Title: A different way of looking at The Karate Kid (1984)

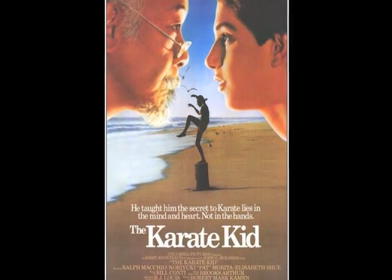The Karate Kid is a movie from 1984, which a lot of people have seen and think is pretty good,
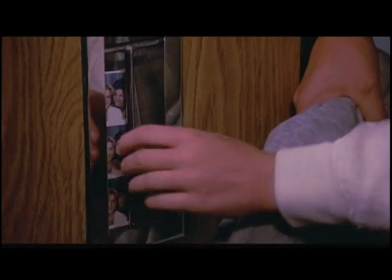but personally, I'd say it's one of my favorite movies ever.
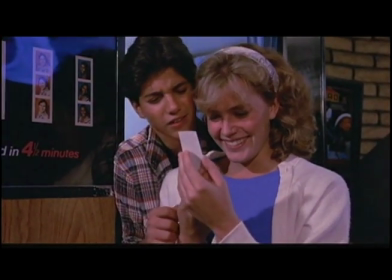I think it's a masterpiece which has never been fully appreciated, and I'm going to explain some of the reasons why.
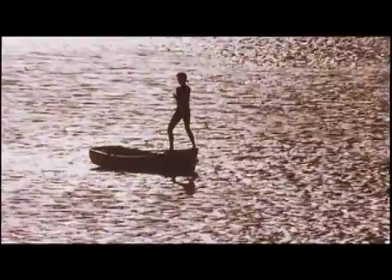Before I start my review, let me just say that this video probably will contain spoilers, so if you've never seen the movie, you've been warned.
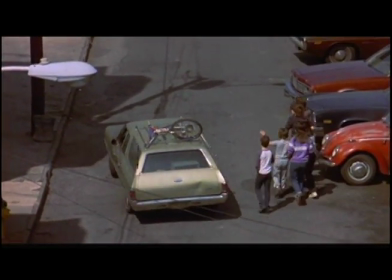Now, the basic plot: a teenage boy named Daniel LaRusso moves from New Jersey across the country to the Los Angeles area because his mother got a job there.
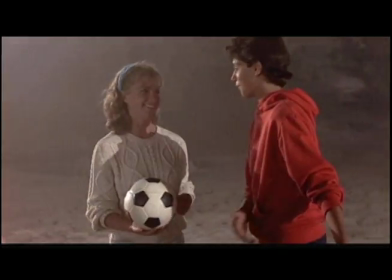Daniel meets a girl named Allie Mills, who he quickly becomes interested in, and she appears interested in him as well.
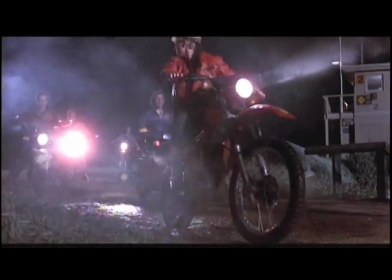But we soon find out that Allie has an ex-boyfriend named Johnny, who's not over the breakup and happens to be a karate expert.
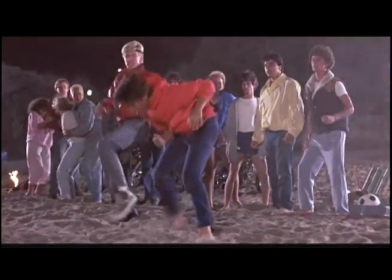So Johnny starts repeatedly bullying Daniel, and Daniel quickly finds himself lost as he lives in this new environment where he barely knows anyone.
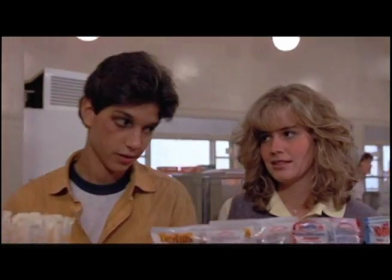The only friends he has is this one girl, Allie, and his apartment building's janitor, Mr. Miyagi.
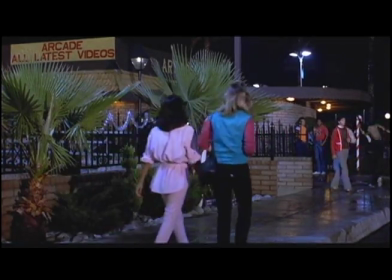I'll get more into the story later on, but for now I'd like to talk about something else which doesn't get talked about very often: this movie's artistic camera work.
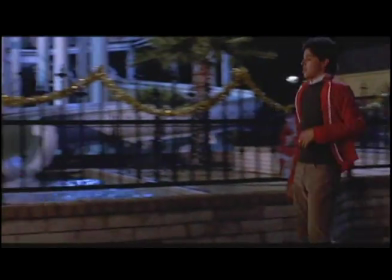This movie has a lot of scenes which viewers don't notice were done all in one shot.
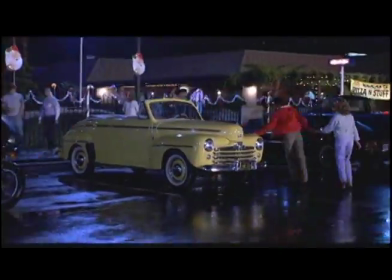I'm going to need to speed up some of these clips because my video is a review, not a movie commentary, but look how many scenes are done all in one shot.
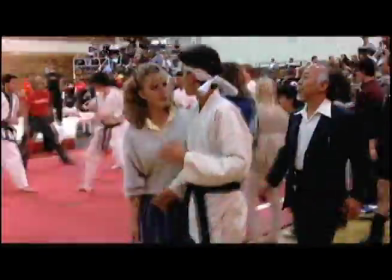Look at this! Wow! Look at this!
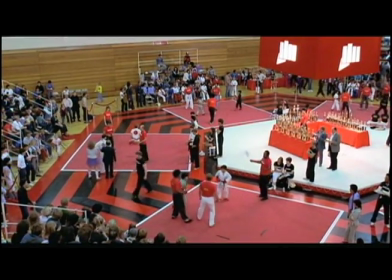Director John G. Avildsen and director of photography James Crabb, who also worked together on the movie Rocky,
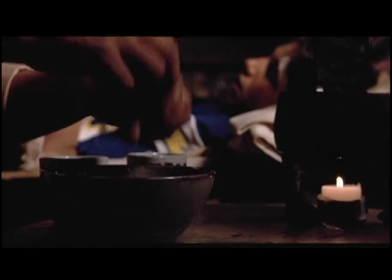used this technique here of allowing actors to really get into character by acting without stopping, almost as if they're on stage.
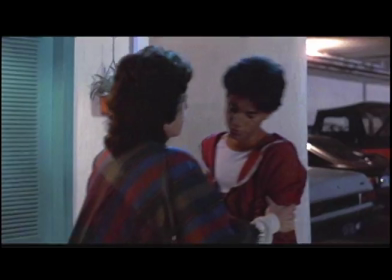They do this by using unusually long shots from a movie, often changing angles, and most viewers never even notice this.
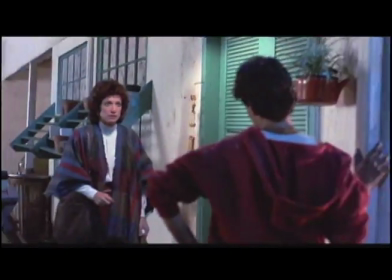Usually when filmmakers talk about artistic camera work, they're talking about the lighting.
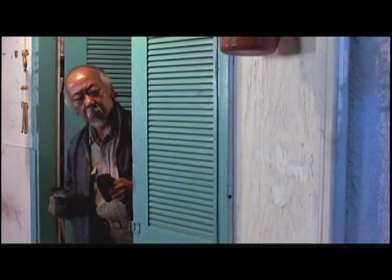But here, John G. Avildsen and James Crabb seem to focus more on composition and movement.
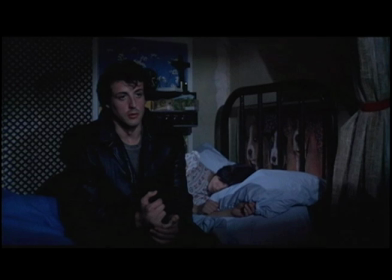That's interesting because these two worked together before on Rocky, which I felt did not have particularly interesting composition, but did have artistic lighting.
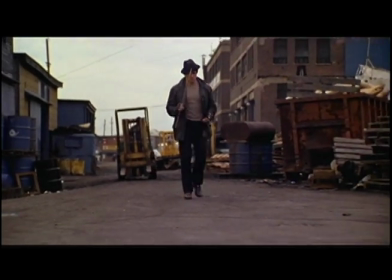It always gave everything a dim mood. It made Philadelphia look like a city that's always cloudy.
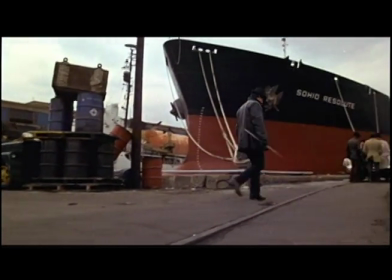I've been to Philadelphia, and I can assure you it's not like that. Hey, wasn't there a TV show called It's Always Sunny in Philadelphia?
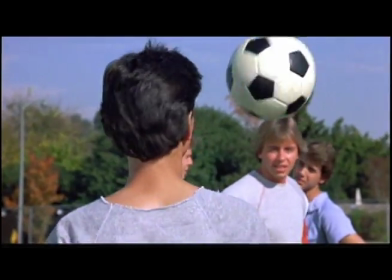Karate Kid has a lot of other nice shots where the camera is showing you two things at once.
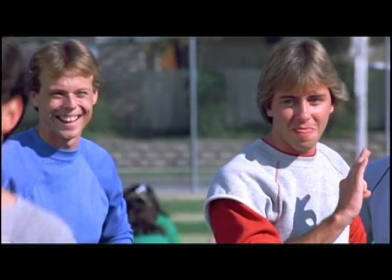There's a shot of Daniel practicing soccer that also shows you in the background the bullies coming up with a
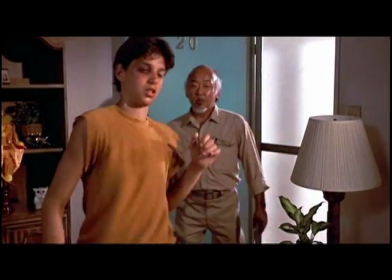plan. There's a shot of Miyagi entering Daniel's apartment that also shows you Daniel practicing karate.
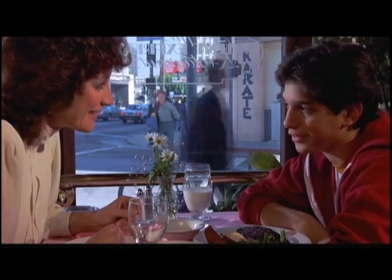There's a shot of Daniel and his mother in a restaurant, and if you look out the window, you see the bullies coming up with a plan.
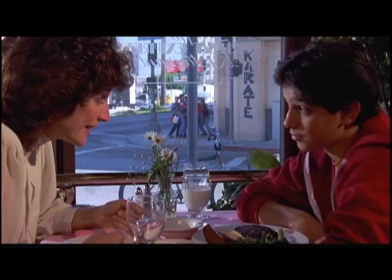I could go on forever about the camera work in this movie, but the real point here is just that when I look at the camera work,
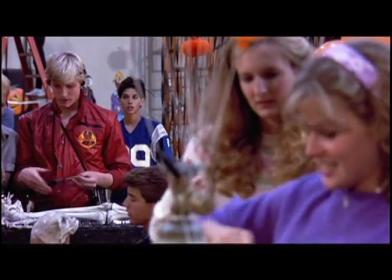I want to pick up a camera myself and use it as an artistic tool with actors.
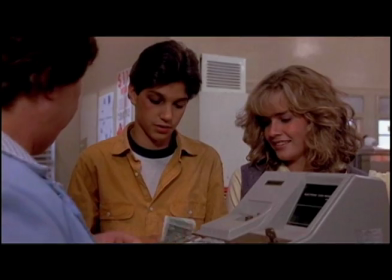I want to storyboard and shoot a movie myself. I don't have the budget to make much of a movie, but that's a different story.
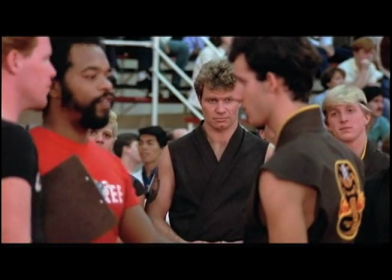So let's talk about the story. What do I find special about the story?
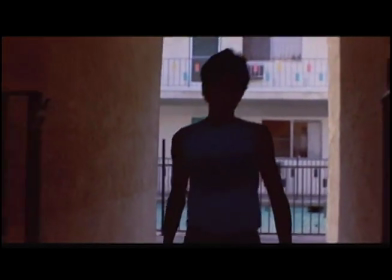Most people go to see this movie for the first time already having a pretty decent idea what the plot is.
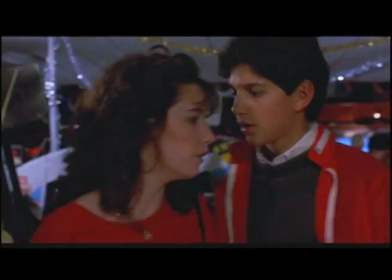But if you were seeing this movie for the first time without knowing the basic story, you'd see it's actually very nicely written with plot points to constantly change its direction.
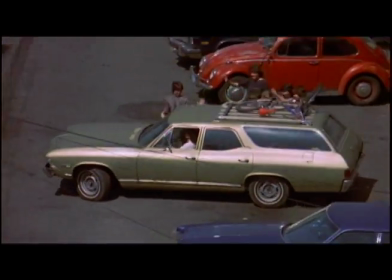Daniel's a boy from New Jersey, forced to move to Los Angeles. He's unhappy. He doesn't want to be trapped in this new environment where he doesn't know anyone.
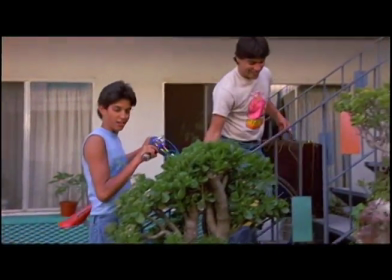But as soon as he gets there, he meets this peer neighbor named Freddie who's very welcoming and says he'll introduce him to more local peers.
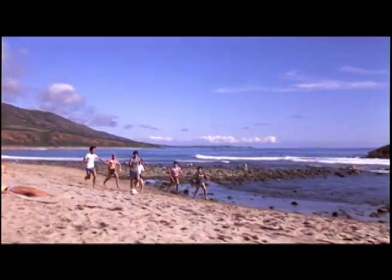There's a change in direction. Daniel feels some hope. The next day, he goes to the beach party with Freddie, meets more guys that he likes, they play soccer together.
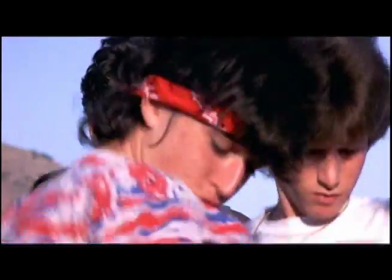Things are getting better. Then he meets this girl he likes, Allie. She seems to like him as well.
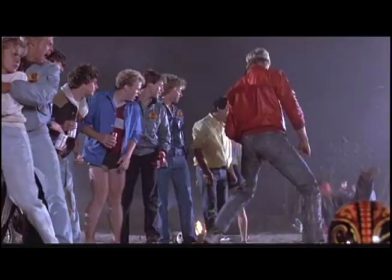Things continue to get even better. Then, suddenly Johnny comes along and humiliatingly beats up Daniel in front of all his friends.
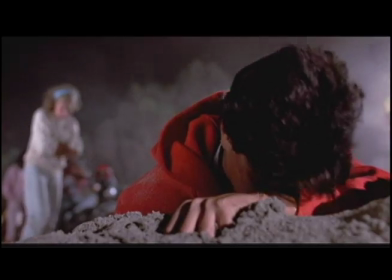All Daniel's new friends turn their back on him. All of a sudden, the feel has completely changed.